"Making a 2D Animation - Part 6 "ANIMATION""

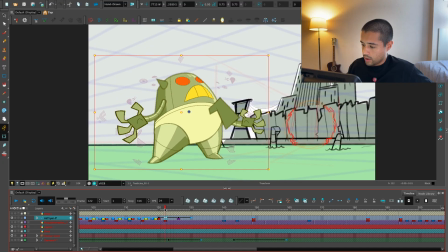67:21 So this is going to be a slow out, which is working well here. And here's I'm going to stretch the pose and also make some crazy stuff here.
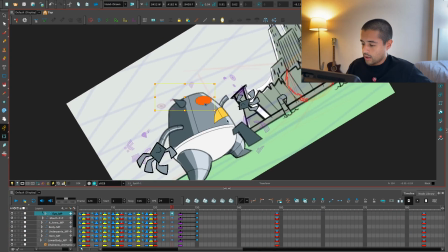67:34 So poke poke. This eye will come like this.
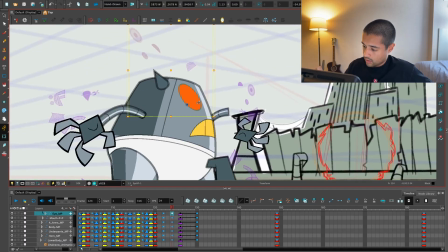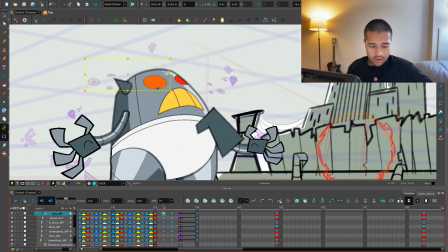67:44 Horrible.
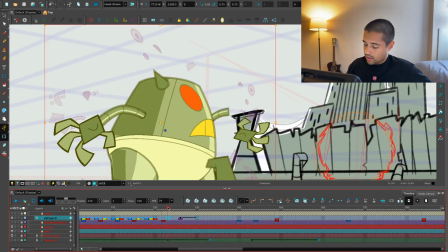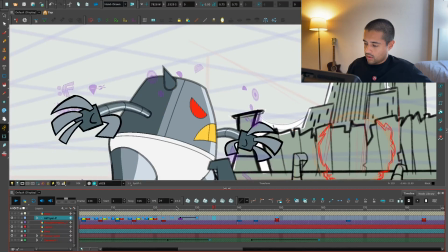67:56 Eh?
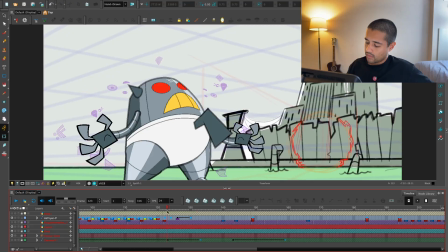67:59 No, it's not working.
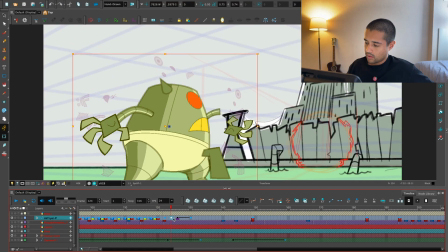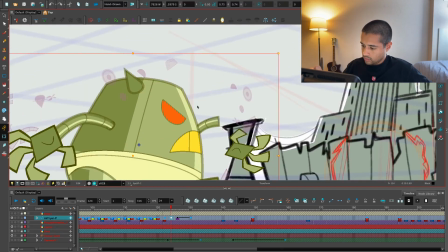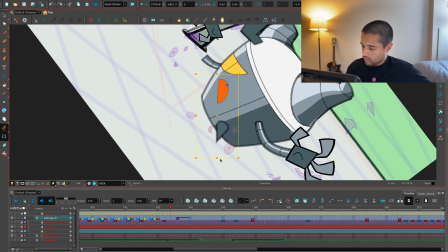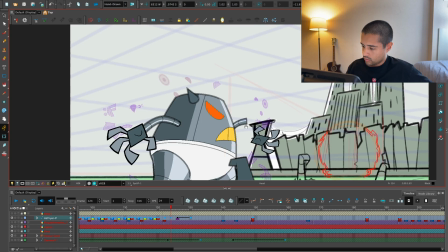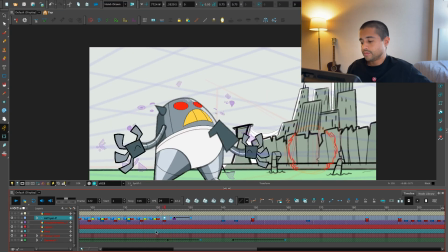68:29 Maybe on once. There you go. Boom.
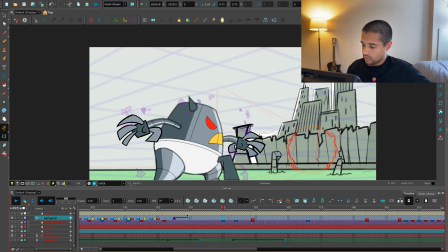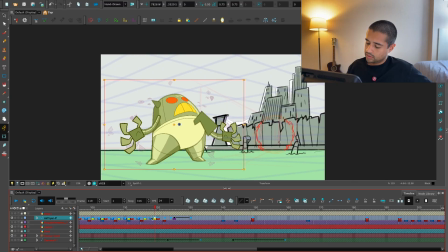68:39 Nice. Boom. Boom. Boom.
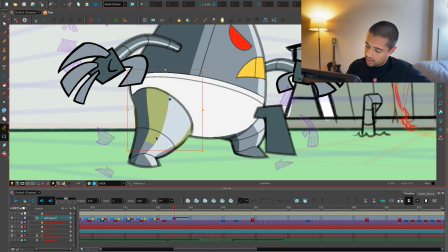68:46 Actually, I should bend the knees a bit here more. So I'm going to move this towards the front. This towards this side.
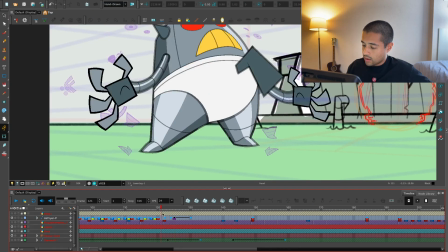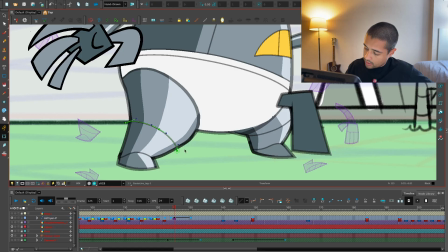69:00 And this, maybe you can move this line a bit down like this. This leg will move like this.
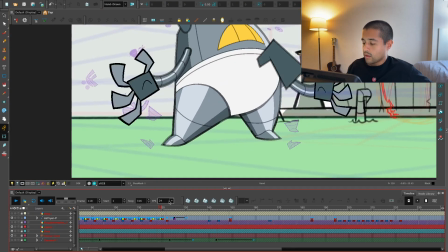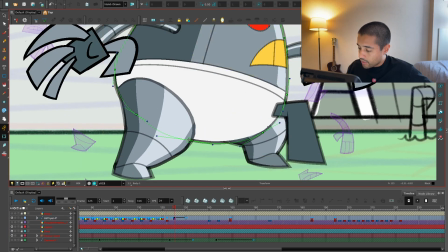69:14 Now also this bottom part of the robot also have to move down.
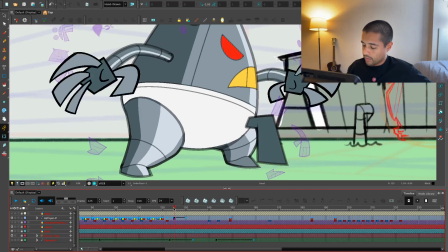69:19 Boom. So we're feeling some weight here.
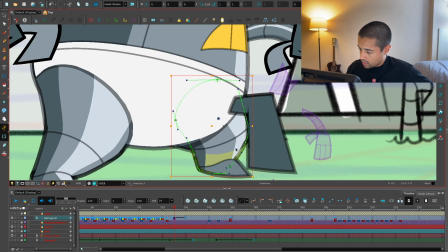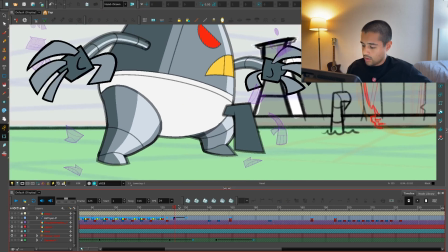69:32 Awesome.
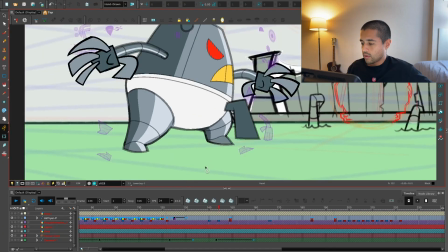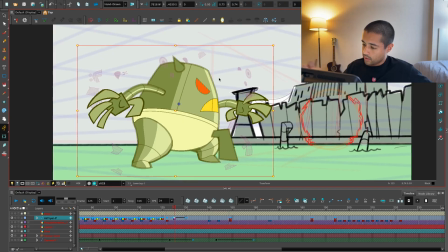69:40 Just overall grabbing this dude and being like,
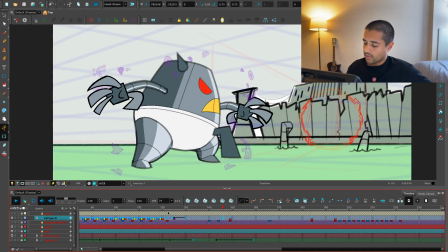69:45 awesome. And then just in one frame coming here. 44, what time is it?
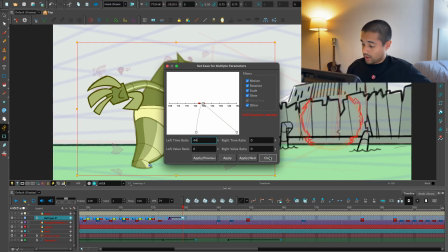69:59 19.
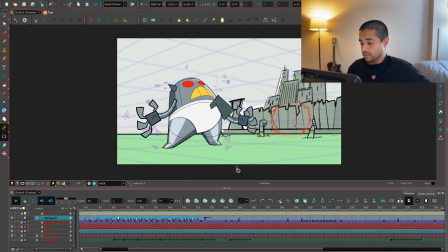Yep. Frame here. We mark this as key. There you go. Boom. Boom.
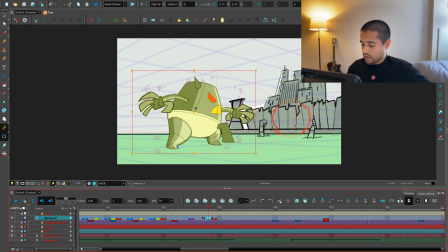70:21 Actually, I need this frame here. Maybe I don't need this slow out if I want that feeling of, yeah.
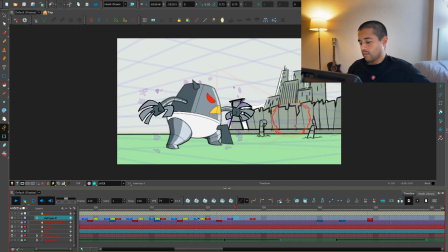Yeah, I don't need this slow out.
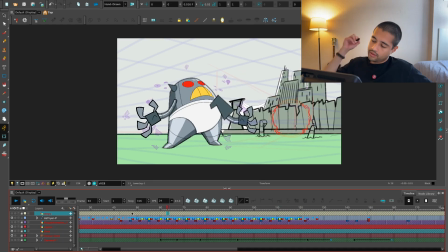70:57 Yeah, it's super snappy. Like,
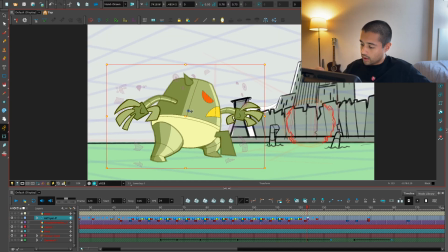71:07 now the arcs of this dude. A bit down. I'm moving by millimeters this dude just to create a peeling arcs.
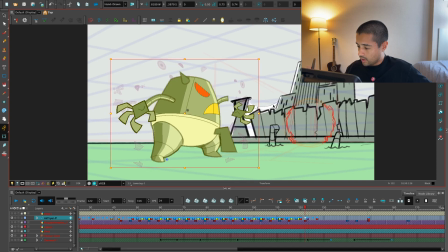71:26 Okay, and the arm here, what the heck happened here?